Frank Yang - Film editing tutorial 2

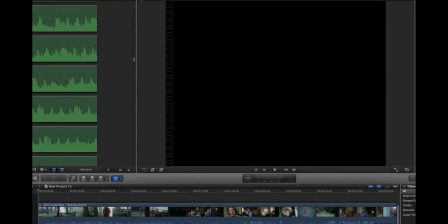1s
So this is another editing tutorial, second of the series, and I haven't made one in a while. The last one was CT Fletcher versus Cali Muscle, which CT got really mad. He didn't really pick up on my tutorial tips.
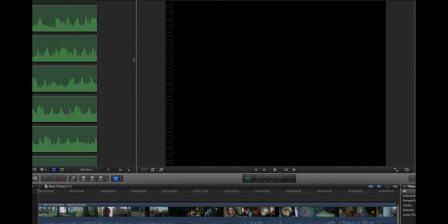13s
Well, maybe he did. We'll see how he edits his next video. So my point is that everyone, even CT Fletcher, Hodgkins, anyone who makes videos on YouTube now are considered quote-unquote filmmakers, and then well, hopefully those videos can help them out, like the way Matt Ogus' video helped me to balk and stuff like that.
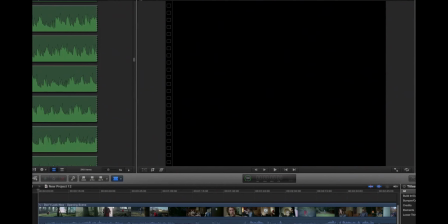29s
Anyways, so and also another point that I want to make is that about filmmaking is that Walter Murch, the greatest film editor in history of cinema, said once that really stuck in my mind that cinema is the
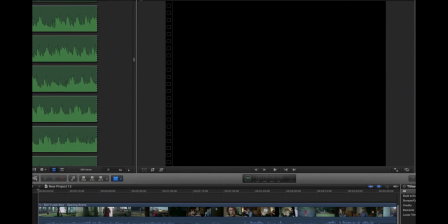44s
closest medium to the mind, meaning that if you want to represent consciousness, represent thought
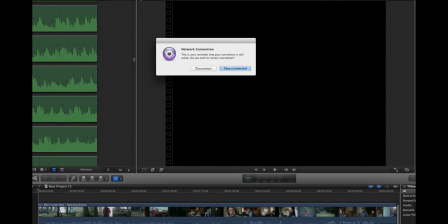53s
through art, the best medium to do it that comes closest to the actual format of the mind is films, because film is presented in time and visual images and sound,
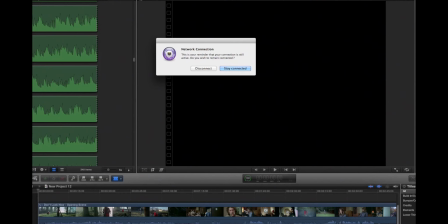66s
and if you understand the structures of films and film editing, you sort of understand human psychology and vice versa. You just sort of have to understand the mind to be able to edit films well. And if you want to mindfuck people, there's no better way to do it than manipulate images and sound. So let's get started.
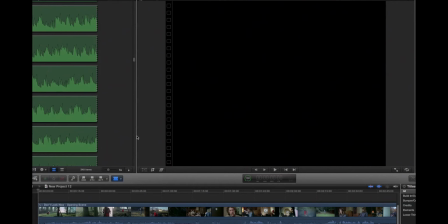83s
Today I want to use the film Don't Look Now, the opening scene of Don't Look Now, to sort of give you guys a little tutorial, some tips and little secrets in film analysis, in form and temporality and spatiality and continuity and stuff like that.
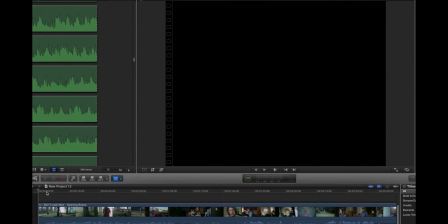103s
Anyway, so like I said before, if you don't make films, if you pick up some of the stuff that I'm talking about, and next you can open your consciousness, you can expand your mind. By next time you watch films, you'll be more aware. And since our freaking entire culture is saturated with images anyway, this is how we know the world.
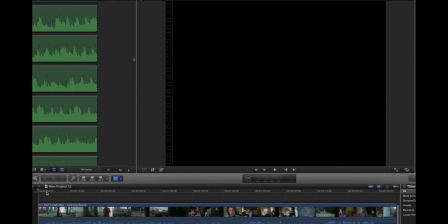122s
It's through films and images. And one way to expand your awareness about the world is to understand this language, this beautiful language called cinema, which is a totally different language from spoken language. Is the language that I really like the best. Fuck spoken language. For fucking betas.
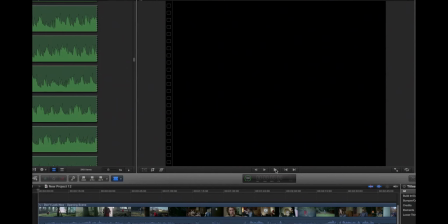139s
It's for fucking normal people. Anyway, let's get to it. No more bullcrap. Okay, so let's. If you haven't watched the scene already, watch it first before I start. Okay, the link is in the description box. It's 6 minutes long. Just watch it. Okay. If you don't want to watch it, just go along with it right now. But just watch it. Okay, let's play this clip right now.
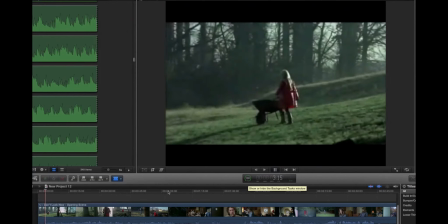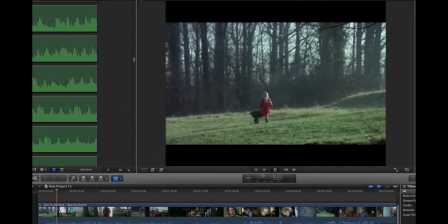Okay, so first we see, this is an opening scene about this little girl right here.
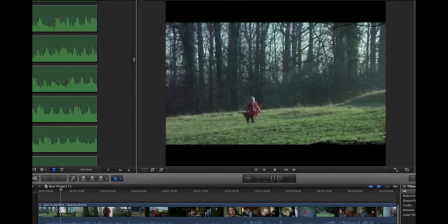175s
Okay, she is going to be drowned in the first 6 minutes, and this whole movie is about how her parents were haunted by her death. And okay, we see right away some interesting elements, visual elements in here. First of all, she's wearing red, and that's sort of a foreshadowing. This whole sequence is a foreshadowing of her death.
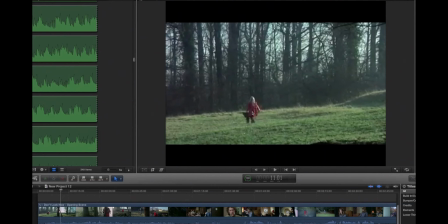194s
And how does the director or the editor does this through visual images? Well, first of all, the director wants her to wear red because red is like, well, the first time I saw it, I'm like, this is a target. Because the target is right in the middle, and there's all this green right here, the contrast to bring out the red, complementing colors,
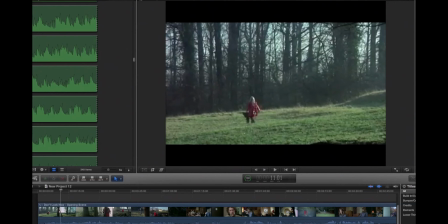211s
and then just that boom, that dot right there is something wants to shoot it. That's my automatic, the response to this, right? The visceral response is that she's a target. And red also, in all the, it's very standard for film directors to make someone who is about to,
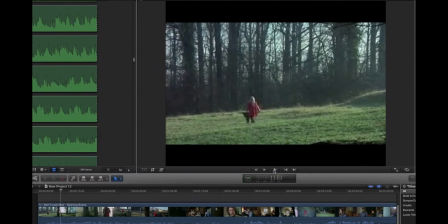230s
run into some heat or emotional character wear red, because bright color, it sticks out.
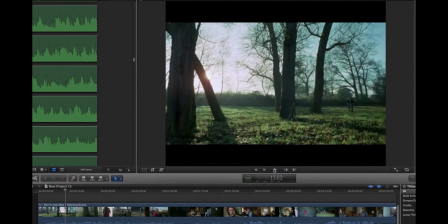236s
And okay. And that's the relationship between this girl and this boy and their parents are also very interesting. Okay, let's just look at the relationship now between the girl and the boy. Okay, the boy and the girl are brothers and sisters.
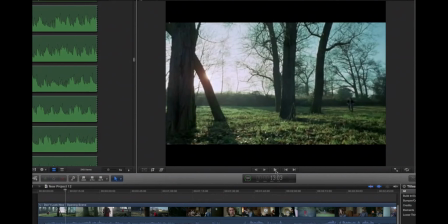249s
So in a way, film is about relations, like music. The one note doesn't exist on its own. It has to the value of a note only exists through relations with the next note or the sequence of note, the relation to each other.
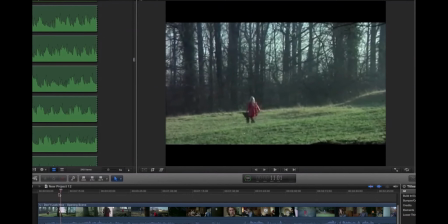265s
And if you want to bring out the value of this image, is the best way to do is to contrast it, to counter it with another.
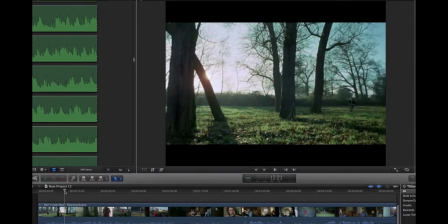273s
So right away we see here, the little boy is wearing what? Blue, and blue and red are complementary, right?
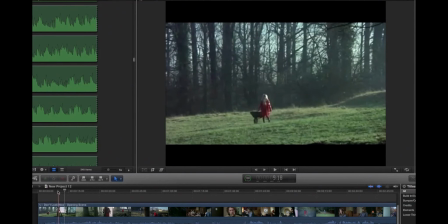280s
A boy and a girl, blue and red. Okay, very nice.
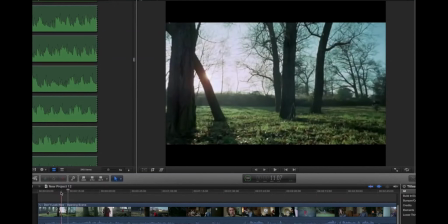287s
Okay, so okay, here you go. So at first you see harmony here.
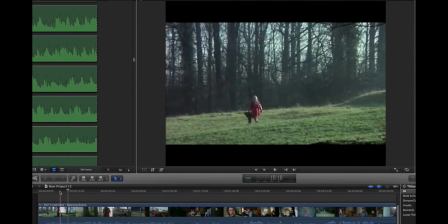292s
The girl is walking from right to left, and the boy is also riding the bike from right to left.
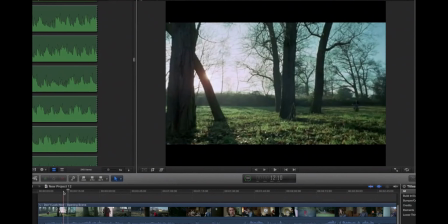299s
So okay, everything's okay now, right? At first, everything seems okay in harmony. Okay, great. And okay, next point I want to make is the music here. What do you hear? Hear the music for a few seconds.
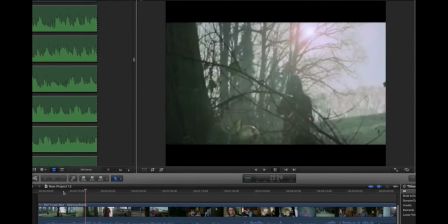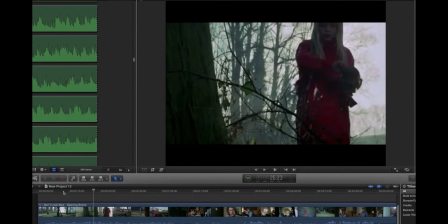323s
The music is someone playing the piano, and apparently, if you listen closely, it's a child playing the piano, a child practicing the piano. Not perfect, and it's the child's very careful about which note to play, and you almost sense a certain danger in there.
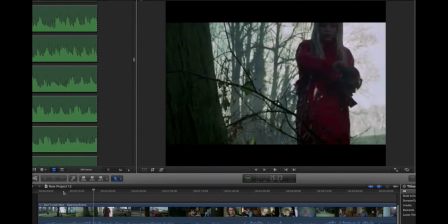337s
It's like, okay, the next note she might play a wrong note. That is also subconscious foreshadowing the fact that this little kid right here, this little girl right here,
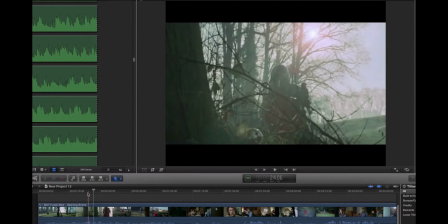346s
she's going to, you know, slip or something, right? Because you hear the note, it's a happy tune kind of because she's playing, but at the same time the tune seems to be in danger.
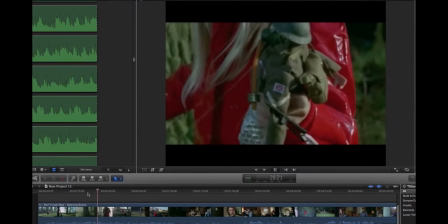360s It's crippled. This is your commandant speaking.
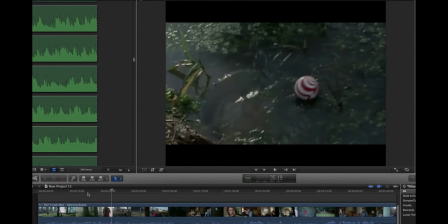368s
And here's another element of foreshadowing that works also as a visual and conceptual metaphor. What that means is, I look at this little ball right here. This little ball right here looks just like this image right here. See that? Because this little ball will represent hurt. It's a little target here.
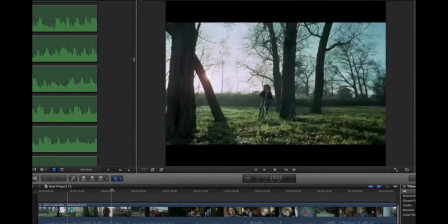385s
It's a little one extra layer of metaphorical, conceptual, you know, parallel to this images right here that give you more of that feeling.
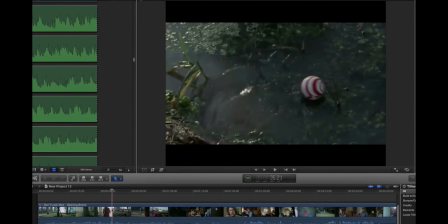392s
What's gonna happen later? If you saw the image, if you saw the whole sequence already, she's going to drown, and this ball is already drowning. So you just heads up, guys. She's gonna drown.
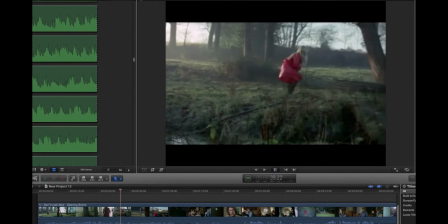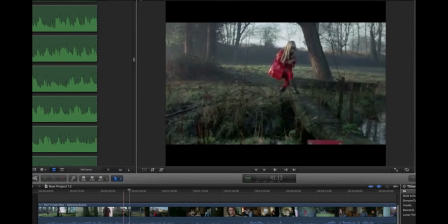410s
And here it's also very interesting. The piano, it works in rhythm with her footsteps. Check it out. Dun dun dun dun, and then she steps on something, and then the note was also out of sequence.
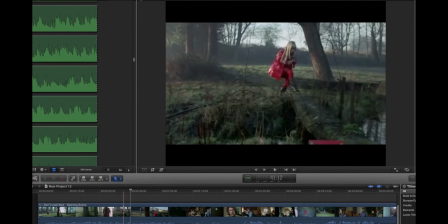426s
Wrong note. Oh, she steps on something. So the music and the action parallel. Watch it again. Dun dun dun dun with a footstep.
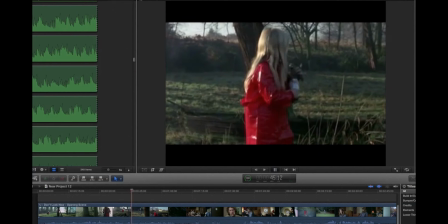436s
Ooh, what happened? Oh, okay. Oh.
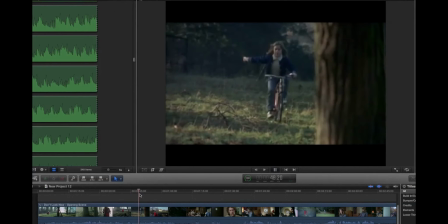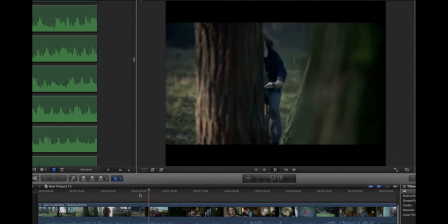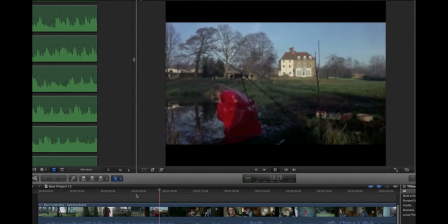And listen to the sound of the birds, vultures here, or whatever. What's the blackbird?
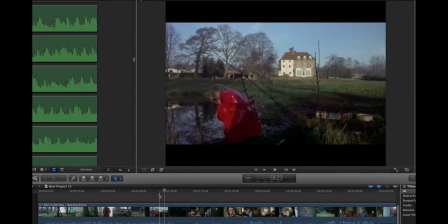463s
I forgot the name, but you know those blackbirds that symbolizes freaking decay and death, or vultures, whatever. So that's why the sound editor puts the sound of those birds there, right?
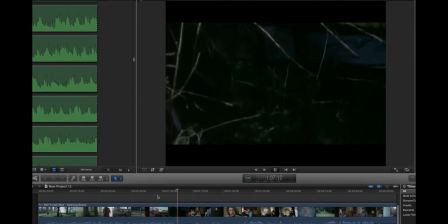Okay, listen to the piano here. Okay. The piano.
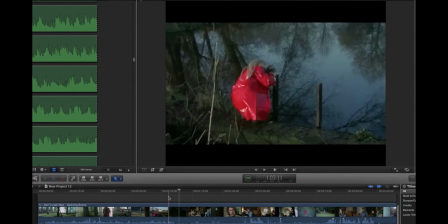491s
Look at this shot right here.